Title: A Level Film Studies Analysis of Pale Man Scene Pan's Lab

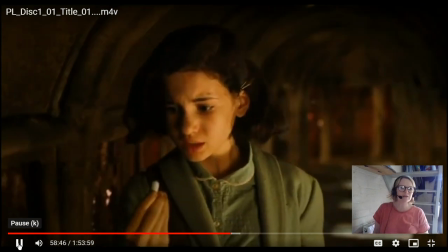1580s
so her colours are the blue of the outside world she does look
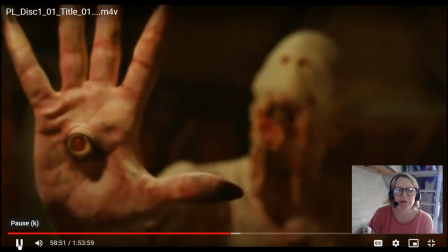1585s
very what we would consider to be images of her and frank
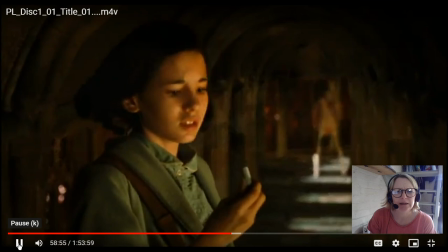1590s
in this particular moment here look
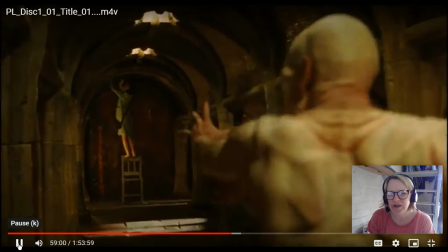1594s
there he goes he's so slow then you cut to her feet are beautifully done you
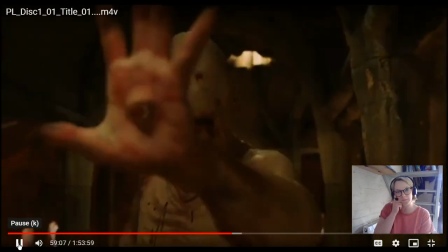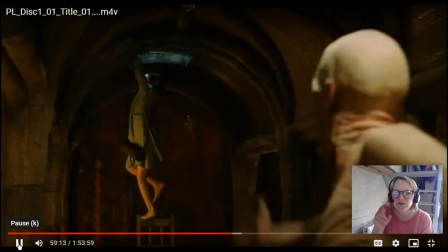1608s
have the tweeting sound of the fairy
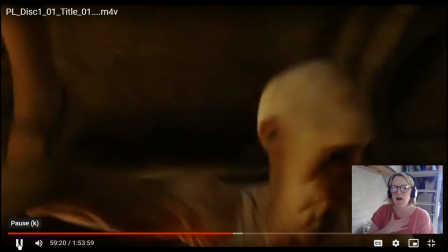1615s
music amplifying we have the heartbeat going through the music
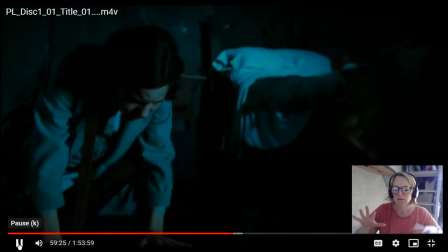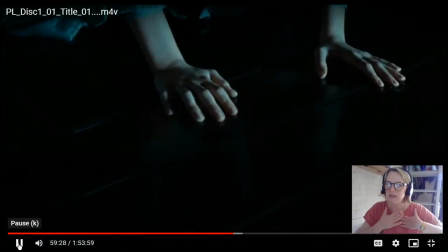1624s
the heartbeat continues
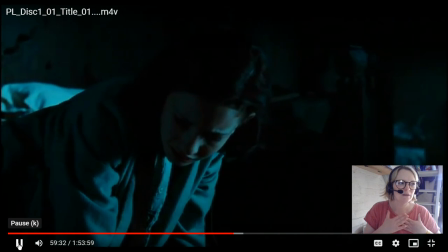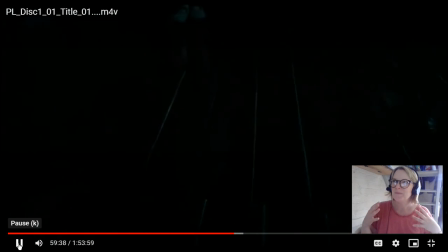1630s
and then the sound of the monster turns into the sounds of the house is the house the monster
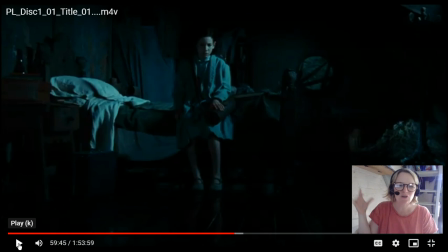1642s
beautiful little full stop on that scene what a beautiful little touch just a little squeak of the fairy on her shoulder and that is the end of the scene we're back into the aesthetic of realism now we're out of the aesthetic of fantasy and it is dark low-key lighting blue
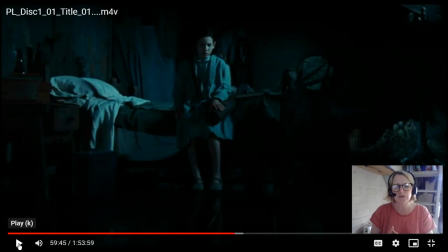1657s
gunmetal gray blue cold stark contrast there to the aesthetic of reality that we see in um the pale man sorry the aesthetic of fantasy in the pale man scene which is all reds and golds uh great
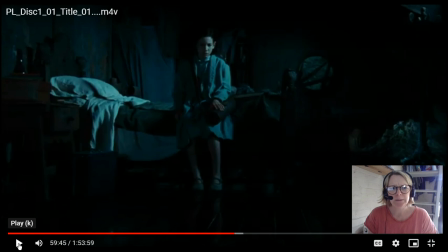1674s
juxtaposition between the cold blues uh yeah i just look at that window behind her that circular window with the uh i think it's a plant growing across it or something like that it looks very very German expressionist right my apologies
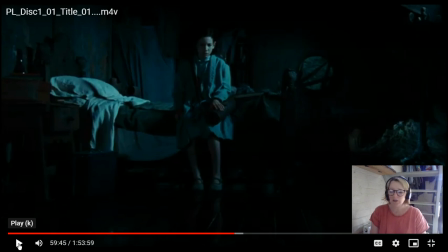1689s
my stinking stinking horrible cold I really hope the mute button worked when I was coughing and blowing my nose today hopefully you'll find this little video helpful in the run-up to your exam good luck and
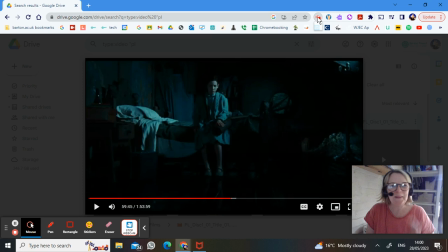1705s
and I'll see you later muffins bye switch it off okay bye muffins